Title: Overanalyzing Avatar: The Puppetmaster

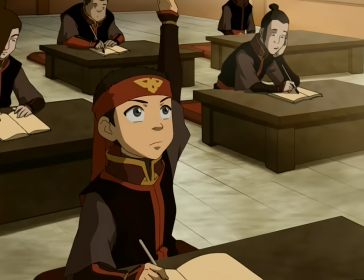8:14 It's that one town. That's it. With the propaganda and the kids, you can extrapolate that all the kids in the entire Fire Nation are learning the same thing. so that hits home.
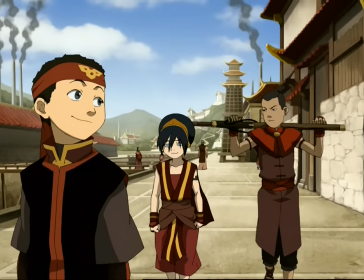8:22 But saying that the Fire Nation are harming their own people when every single town we see is doing fine, minus the one of the painted lady, doesn't seem right to me.
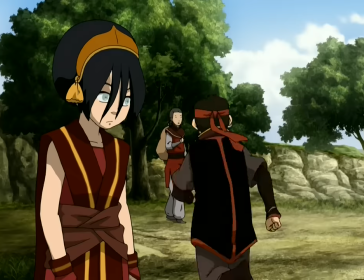8:29 The Fire Nation is fucking over that one town. Everyone else is fine.
Excuse me, sir? Can you tell us anything about the spirit that's been stealing people?
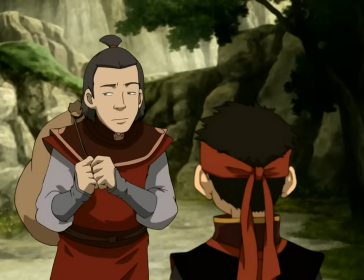8:38 Only one man ever saw it and lived.
I love the spooky music that kicks in here suddenly.
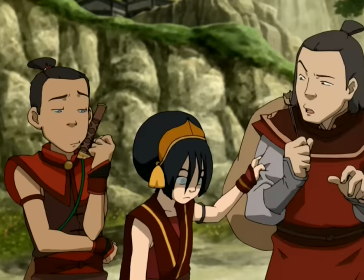8:43 That's super funny. Also, since when is the strap for your sword green?
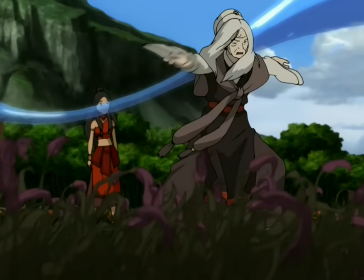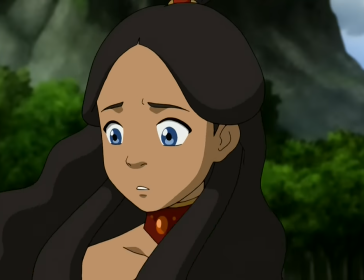8:53 All right, Hama, that was pretty cool. The pacing and atmosphere in this episode on its own is really good too.
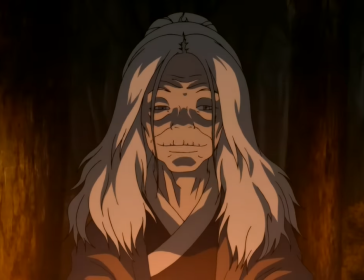8:58 You're instantly unsettled with Hama with her introduction, but she lulls you into this sense of security over and over.
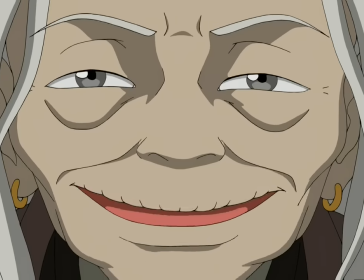9:03 But more and more she says creepy shit or delivers lines strangely or kills a bunch of flowers. So never once are you totally sure she's gonna be the villain.
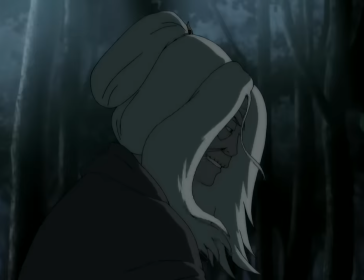9:11 You get the feeling, but it's never confirmed until everything boils over later, which is really awesome writing.
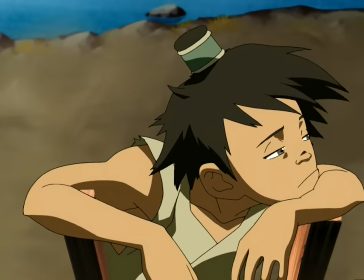9:17 Old Man Ding? Huh? Ow! Ah, dead!
Damn, there are just as many Someone Hitting Their Thumb With A Hammer episodes as there are bloodbending episodes.
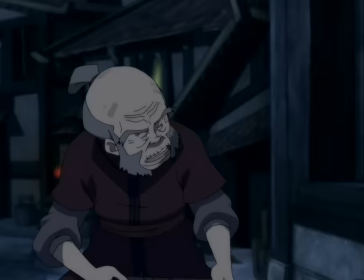9:25 There's no boards on Old Man Ding's windows in this shot, but when Aang helps him put one up, there's already one there.
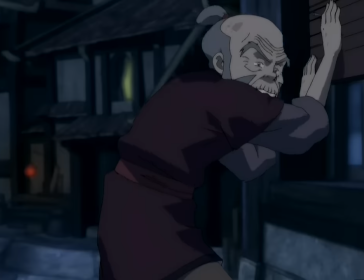9:30 And then a few shots later, there's suddenly three up there.
Didn't see no spirit, just felt something come over me, like I was possessed.
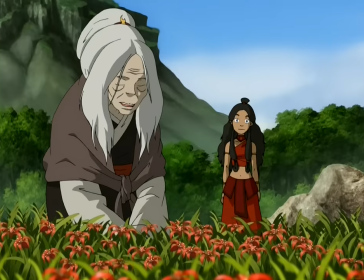9:38 Yeah, this is just paced really, really well. Hama just mentioned all living things have water in them, and this guy is saying that he was possessed.
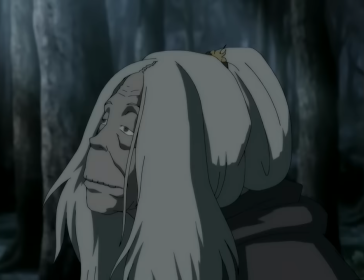9:45 You've got just enough hints now to put it together yourself and even if you don't once it is revealed You can kind of think back to what the show has already told you and you're like,
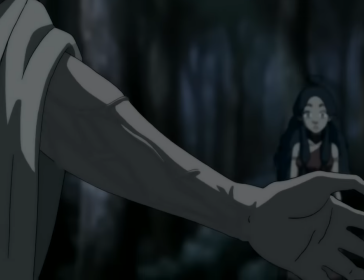9:52 oh shit I should have fucking thought of that. This might be one of the most solidly written episodes in the entire show.
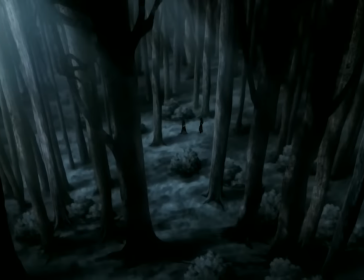9:58 Yeah There she is. So I have to bring up the point that on about 90% of the episodes of this damn show It's a full moon Hama being only able
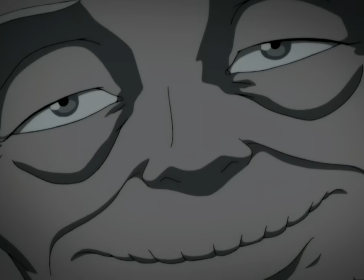10:05 to act out a revenge once a month seems like a pretty good limiting factor But if you've been paying attention it turns out Hama can go
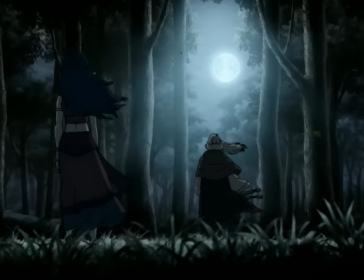10:10 around bending people pretty much any day of the week
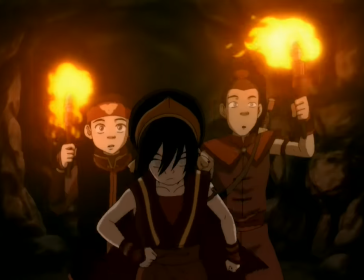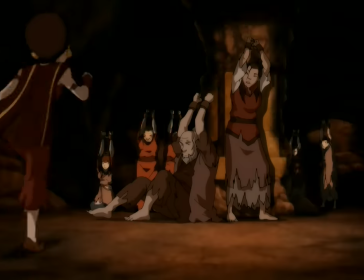10:19 We're saved!
Remember the puppets from Hama's closet? Well, a few of them actually look to be modeled after a prisoner is in here.
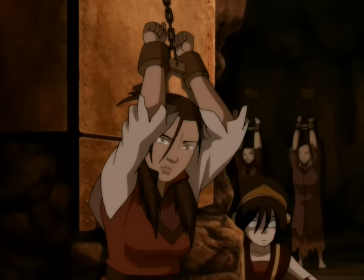10:25 This one looks like this guy, these two match up, and these ones too. That's like pretty dark, right?
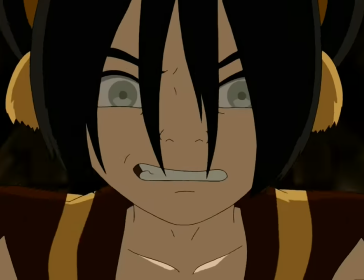10:31 I like that they set up Toph can pick locks with her meteor bracelet earlier in the episode, so she can actually get these people out of here without metalbending.
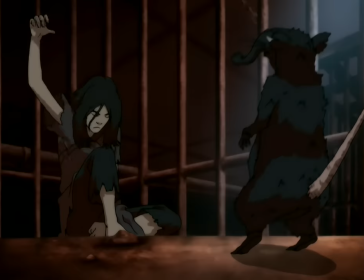10:37 Hey look, it's an owl cat. We saw one of those back in a pet store in Ba Sing Se.
And I passed years developing the skill that would lead to my escape.
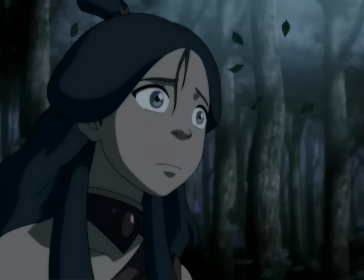10:47 Blood bending.
I'm gonna sound like a broken record here, but the way this episode builds up to this moment is so awesome.
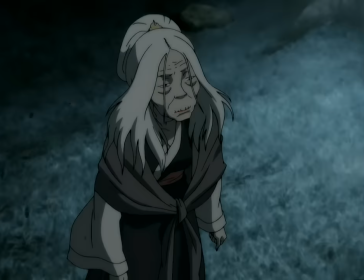10:53 Everything is revealed so slowly until it finally ramps up to Hama rapidly revealing everything all at once.
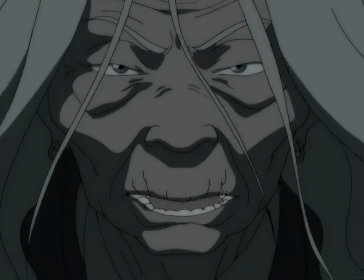10:58 It's just really good, man. Fuck.
They threw me in prison to rot, along with my brothers and sisters.
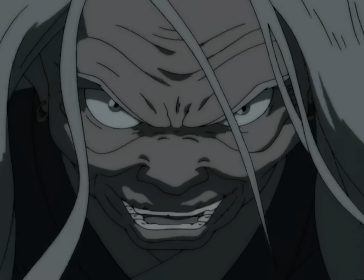11:05 They deserve the same.
Oh my god, the animation on this lady goes crazy too. The sound design for bloodbending, the way they draw her. Everything goes to 11 in these last few minutes, it's wild.
You should have learned the technique before you turned against me.
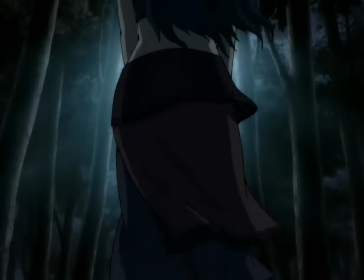11:19 Yeah, I mean, I agree with you on that one.
You're not the only one who draws power from the moon.
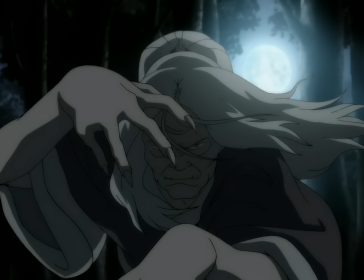11:24 My bending is more powerful than yours, Hama. Your technique is useless on me.
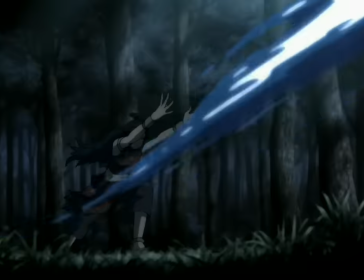11:30 Okay, for as good as this episode is, I really hate this. Katara's bending is more powerful than Hama's?
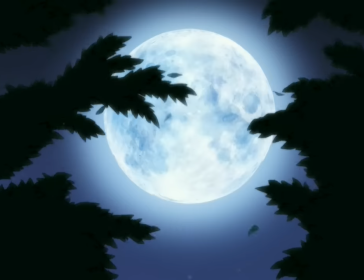11:35 What? What is this, Dragon Ball Z? What does more powerful mean? Can Katara move more water? Does she have more water pressure?
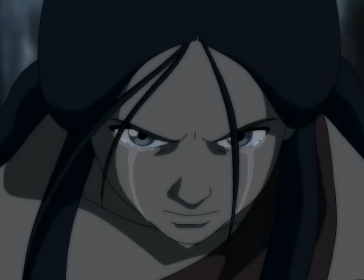11:41 This show has done an awesome job of having fights decided by skill and intelligence and by mastery over one's discipline, not by having a higher power level.
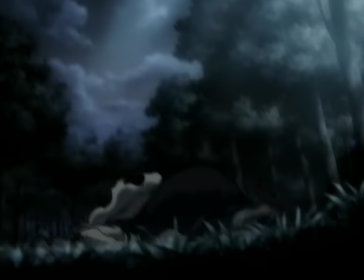11:48 I think this is a major misstep in the writing, and I'm really glad they never bring anything like this back. With that out of the way, this fight is really cool.
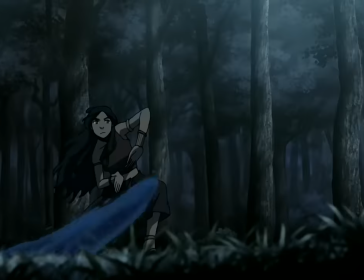11:55 It's cool to see Katara immediately use some of the stuff Hama has taught her, and they're ripping trees apart and shit?
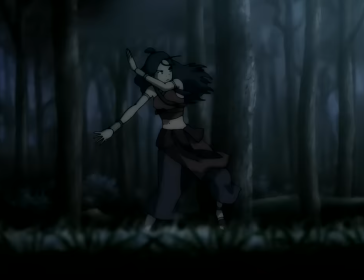12:00 It's very visually striking. Oh, and check this shit out. In this big shot of Katara blocking Hama's attack, you can actually see Katara and Hama's reflections in the little water droplets.